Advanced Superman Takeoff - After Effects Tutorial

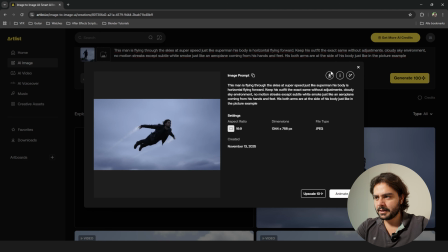For example, right here, my face might be a little bit too dark, but that does come from my example image.
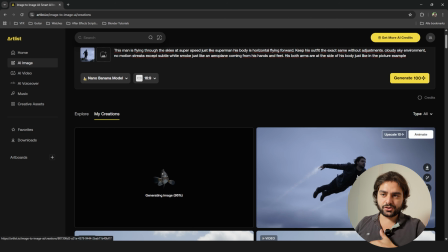So try to improve that up front, or just tell the AI that you should be brighter.
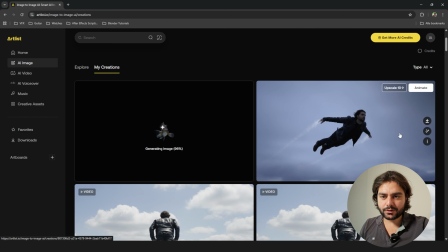But this does look really cool. So now what you want to do, if you want to animate this, you can either upscale it or animate it.
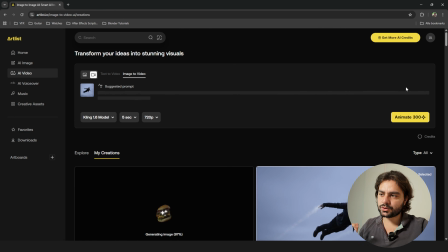So I'm going to click on the button to animate this image, and that's going to move it to the AI video and image to video. It's also going to create a suggested prompt, which you can use as a base, but I already have my prompt, so I'm going to paste that right here.
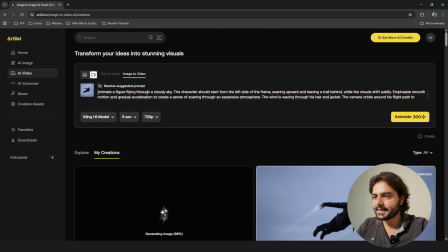I have as prompt, animate a figure flying through the cloudy sky. The character should start from the left side of the frame, soaring upwards and leaving a trail behind. while the clouds shift subtly,
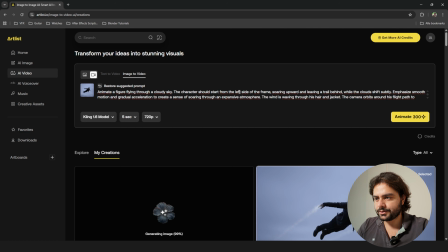emphasis, smooth motion, and gradual acceleration to create a sense of soaring through an expansive atmosphere. The wind is waving through the hair and jacket, the camera orbits around his flight path to create a dynamic camera movement.
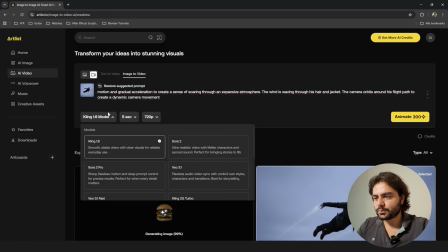Then right here you can select which model you would like to use. I'm personally a big fan of the Kling 2.5 Turbo, so I'm going to select that one right here.
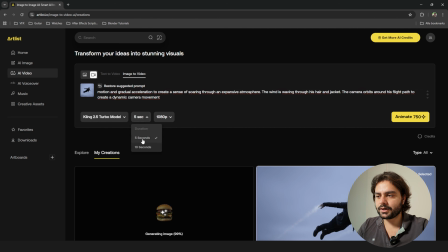Then set the duration you want to use for this clip, 5 or 10 seconds. I'm fine with 5 seconds, and then you can also choose the resolution, which is currently at Full HD, and then you simply click Generate.
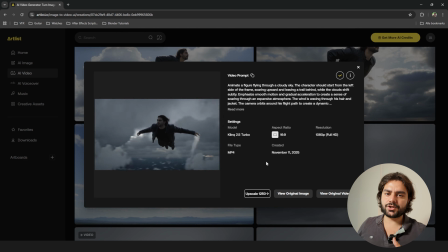You're going to get a ton of different generations each time that you're creating a new generation, so if you're not satisfied, prompt a little bit more or don't and just click again on Generate if you are close. Once you're satisfied, you can preview it right here, and then you can also click Download.
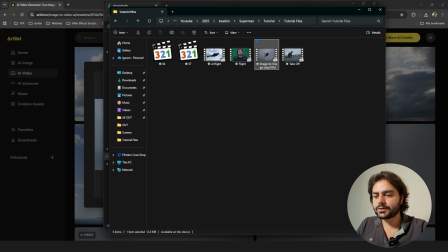So right here is my downloaded video. I'm going to import this in Adobe After Effects.
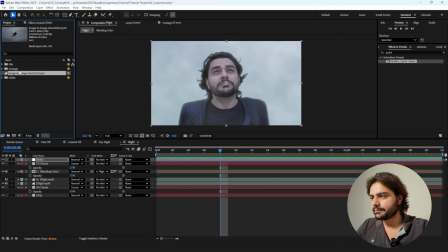So bring your AI generated video in Adobe After Effects and create a new composition as well.
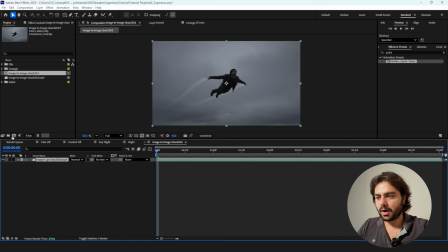So just drag it on Create New Composition to copy the details.
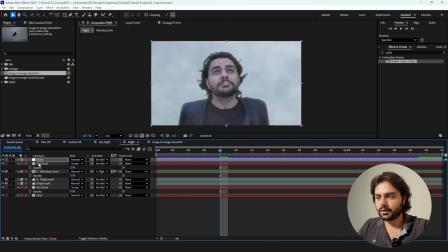Then next I'm going back to the composition that we have created earlier with the shake and the foreground clouds.
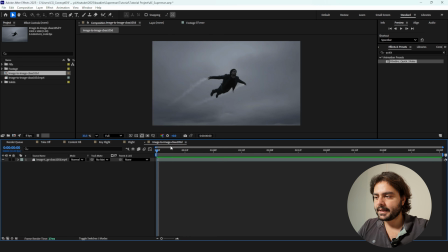I just like to bring these two by holding Ctrl and pressing C and then Ctrl V right here over to this composition. With the shake and with the foreground clouds, it's definitely going to sell this effect a lot better.
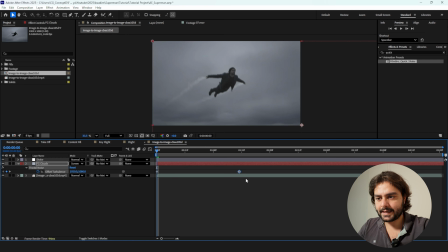So I'm going to click on this keyframe and delete the last keyframe because I want it to go in the correct motion.
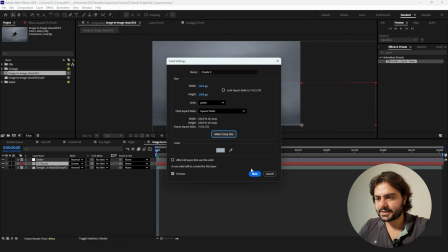I'm also going for Layer, Solid Settings, Make Comp Size, click OK, and right click, Transform, Reset. Same for the shake, I'm going for Layer, Solid Settings, Make Comp Size, New, right click, Transform, Reset.
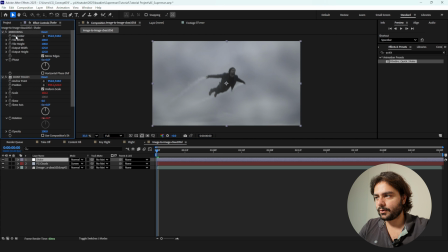Then go into the effect controls and then right click on the tile center, reset,
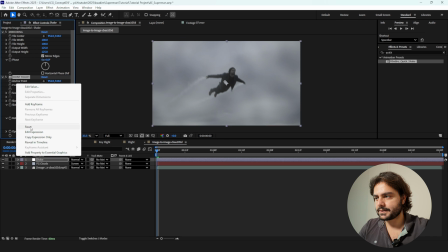right click on anchor, reset, and right click on position, reset, just to make sure everything is set up correctly.
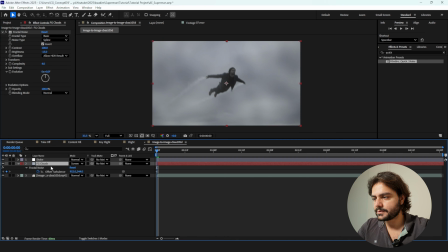Press U on the keyboard for the foreground clouds, and with the offset turbulence right here in the middle, we want to go all the way back and we want to offset this to a different side. So maybe to the right, but drastically. So we're going to offset this to the right drastically.
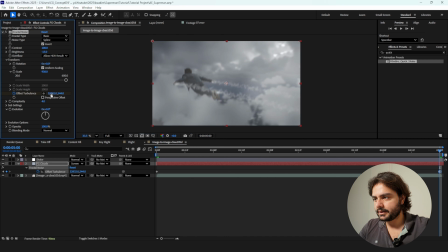So I'm going to hold Shift and just move this over extremely. We do want to create kind of a sense of speed. Press T on the keyboard and set the opacity to something like 15 to keep it very subtle.
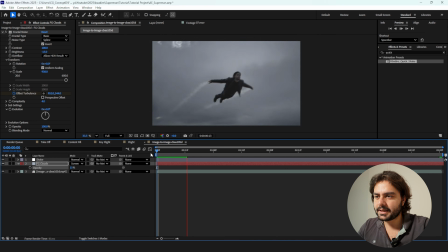But now with the screen shake, it does sell the effect a lot better. Of course, it's a little bit too intense, so I'm going over here to speed and set it to 6, and for the strength, I'm going to set it to 40.
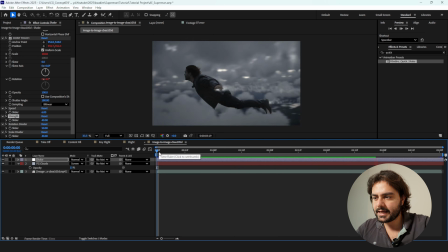And just these two subtle things on the AI generation looks like a big difference.
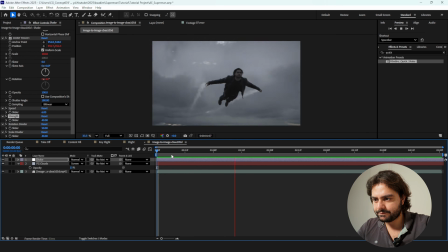And this already creates a very big difference.
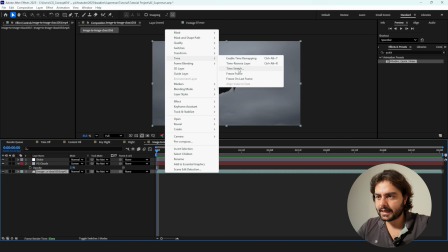Maybe you also want to speed it up, so you can right click and go to time stretch and set it to 50, for example, to make it even faster.
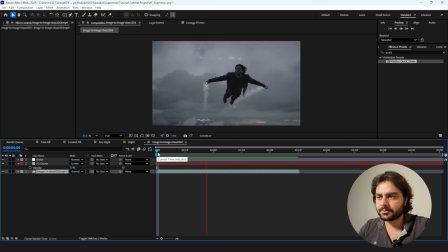Usually the AI generates everything a little bit slower.
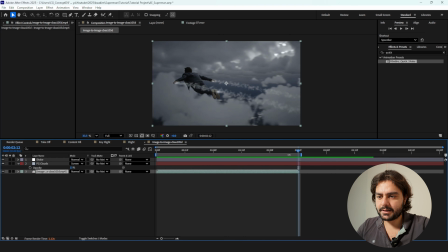So right here, I'm going to press N on the keyboard, right click and trim comp to work area. Next, I want to go to my shot and add RSMB. This might be that you don't have this available, and this is a paid plugin, but honestly, there is nothing better.
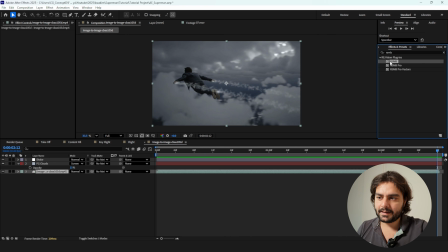You can totally skip this step, but this does sell the effect a lot better when you add motion blur to your scene. As you can see, without motion blur, it looks very sharp and it looks very AI.
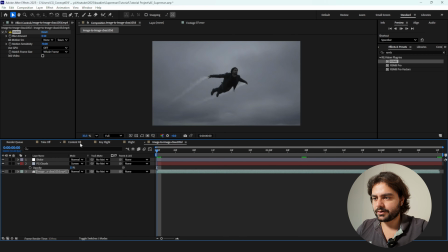Add in some motion blur and everything looks a lot more real. So if you're going to play this and in this rotation, it's not going to be too sharp. I really like to add RSMB on AI generated footage. Then next,
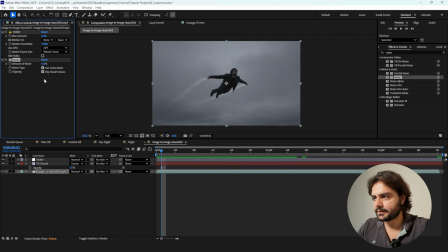we can also add in some noise and add in the noise right here and set it to something like 5% so it doesn't look perfectly sharp.
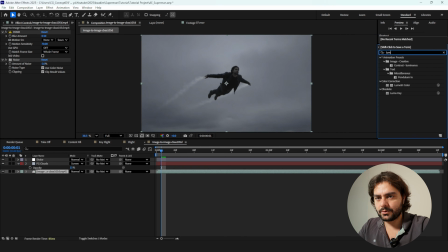Next, we can do some minor color grading, so go to Lumetri Color and double click on that.
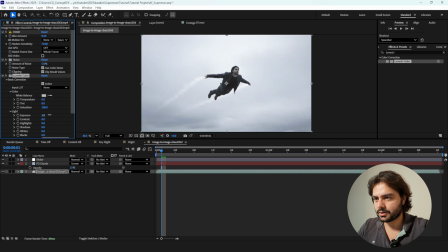We can also go into the exposure and maybe increase the exposure of our clip, but then for the highlight, lower the highlight quite a bit.
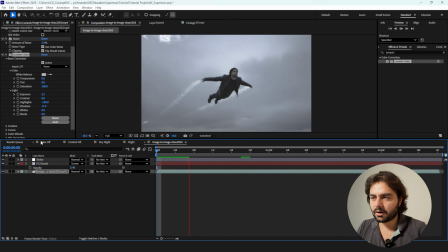And like this, we can totally manipulate our AI footage with our After Effects knowledge. Pretty cool.
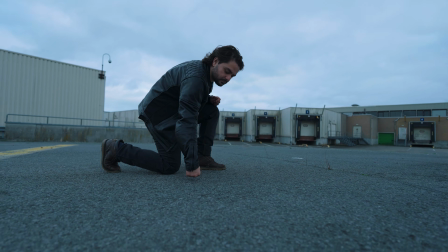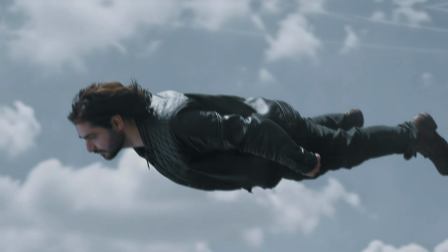Alright, that's it for this video. I hope you enjoyed it. If you did, give this video a like. Also be sure to subscribe to the channel and hit the notification bell to stay notified when I upload new videos. I hope to see you in the next one. Until then, create epic videos. Bye.